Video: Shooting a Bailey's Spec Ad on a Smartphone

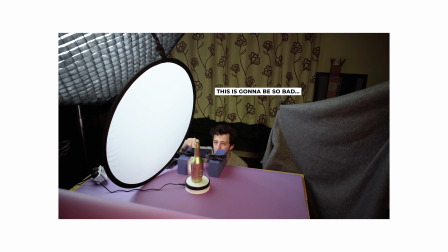0s
This is going to be so bad. Oh, me. No, unfortunately, it's not clickbait. In today's episode of Tiny Apartment Shooting, we are going to look at a shoot that I did recently that ultimately failed. So for those of you who caught my last video, you'd know that Bennett Grazer, a YouTuber that I follow, and that I highly recommend you follow as well, put forward a challenge for videographers to film a video using their smartphone.
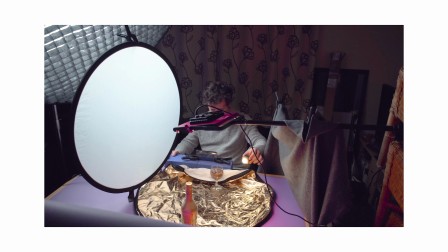26s
So I thought I'd give this a go, and today we're going to be taking a look at some of the BTS that I filmed for that.
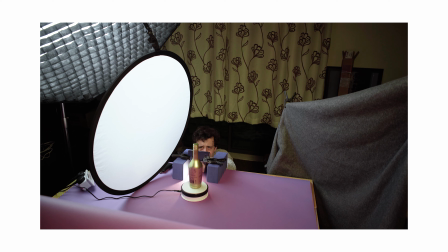30s
The subject of the video was a bottle of Bailey's Chocolat Luxe and I wanted to try and make a product spec ad using all the techniques that I'd learned so far. But it turns out that this didn't matter because when I loaded the footage up, it was low quality, noisy, the colours were doing their own thing. Ultimately, the image quality was so bad. Nonetheless, I'm making this video anyway because I wanted to document the whole experience and show you other creators out there that not every shoot will go to plan.
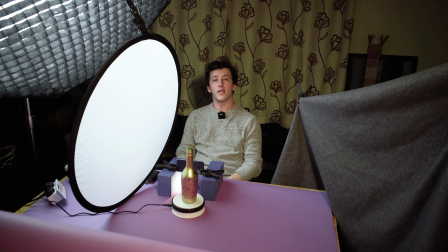56s
Welcome to the behind the scenes of what is sure to be one of the weirder and more challenging videos that I will have shot in recent months. I've never shot with a smartphone before so getting the exposure right has been quite difficult.
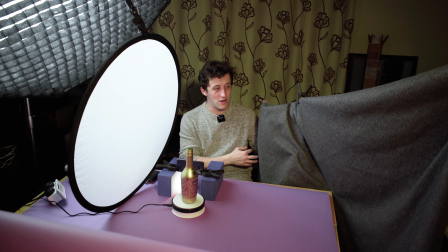68s
The bottle's extremely reflective which is why I've set up a little blanket over this side just to kill off any reflections.
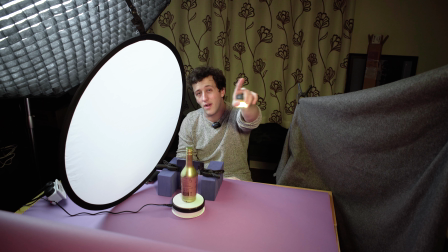74s
I've got a Godox on this side with a octagonal softbox and honeycomb grid diffuser and up there next to the camera I've got a Niwa 480 panel LED shooting a warm light.
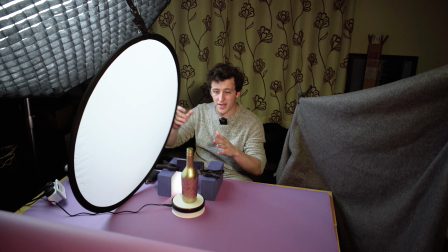84s
I'm using a bit of double diffusion using my Niwa 5-in-1 just so I can get a consistent spill of light and colour onto the bottle.
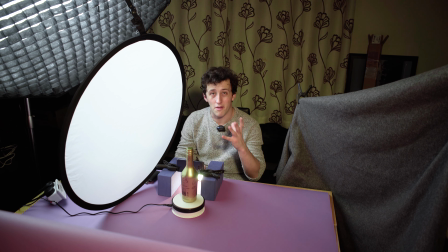92s
I'm shooting in pro mode on my phone so I can actually control the focus, the ISO, the shutter speed to a certain extent.
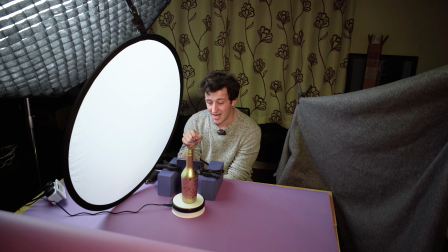100s
One of the advantages of suiting with this phone over my Sony we can actually shoot at 4k 60 frames per second. I'm also going to be trying out the 960 frames per second option the extreme slow-mo so for the first shot I'm gonna use my
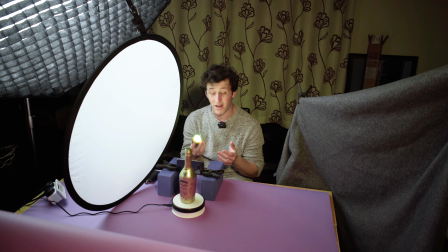113s
girlfriend's luma cube which I tend to use quite a lot it's actually a really useful little light and I'm just gonna motion it past the bottle like this
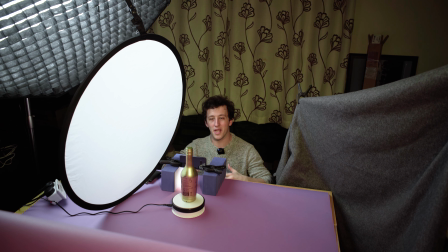120s
as the logo swoops past the camera I've also got to lower myself whilst recording otherwise my reflection actually shows up in the bottle because I don't have any sort of
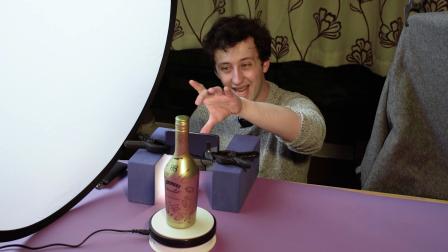127s
gorilla pod or anything that can actually hold the phone in place I've taken two clamps balanced them on top of my girlfriend's yoga
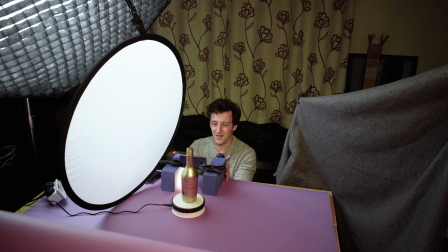134s
blocks and we've actually got quite a nice steady shot as a result okay no more dilly dally and let's go for the first shot and see how it turns out this is going to be so bad and the logo is coming round and sweep the light i
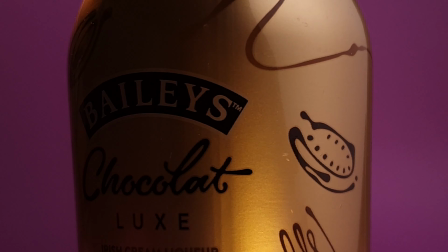150s
do not know how that is gonna look i've
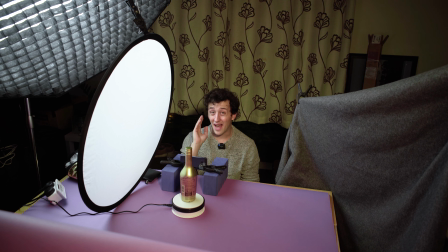155s
only just finished the first shot and i can already tell you if you have a samsung galaxy s10e do not shoot on it.
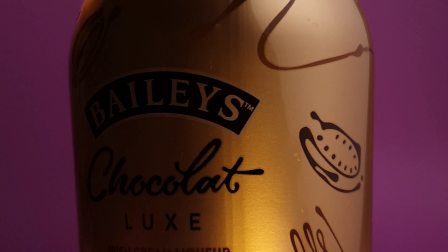162s
I'm getting this weird stutter in the camera. I'm guessing it's a processing problem.
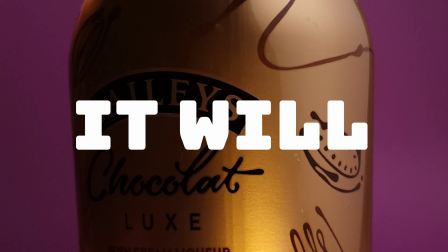167s
So hopefully that won't show up in the final footage but I think it will. So that'll be fun to work around.
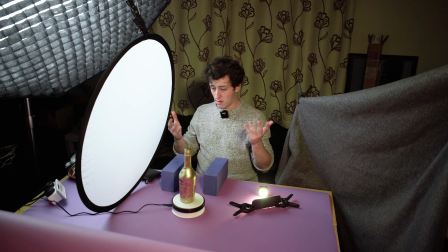173s
The next shot I'm going to get is just going to be essentially the same as what we just did.
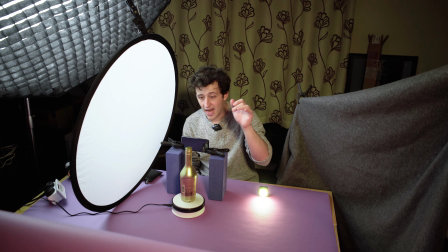176s
I need to get a shot of the bottle top because there's actually a nice little logo here that highlights one of the features of the drink which is that it's made with real Belgian chocolate.
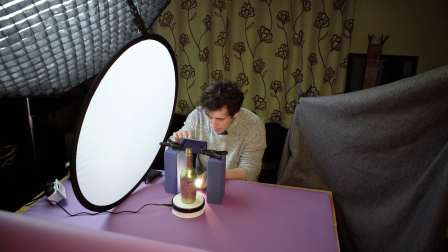184s
Right manual focus let's get that.
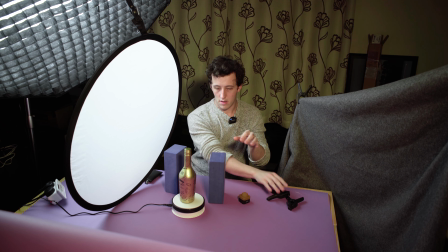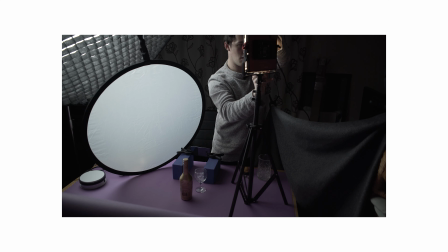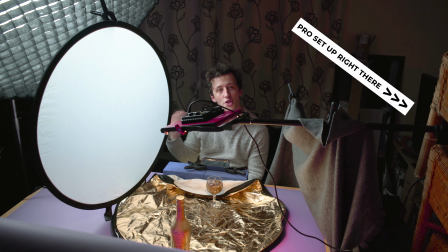205s
So the camera managed to die whilst I was doing a bit of setting. up so let me catch up with what's going on here i'm getting the final hero shot of
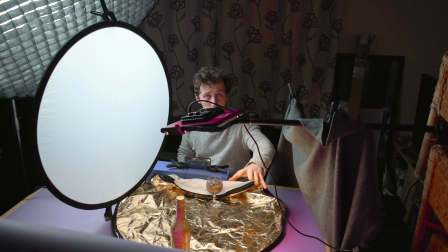212s
the bottle before i delve into anything more complicated i place my gold reflector underneath the bottle because we won't be getting the entire bottle in shot and i've got a bit of the drink in here with acrylic ice cubes that's going to just add a bit of foreground and then the final thing that i'm doing
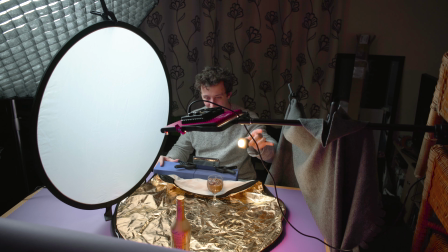226s
is i'm using a luma cube while sliding this to give a bit of a glint or a gleam to the bottle because the colour scheme and the aesthetic of the product is gold.
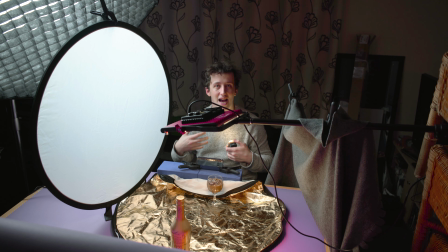241s
This is the one time I think I can get away with hot spots on the bottle because it actually just gives it more of a shiny, authentic gold aesthetic.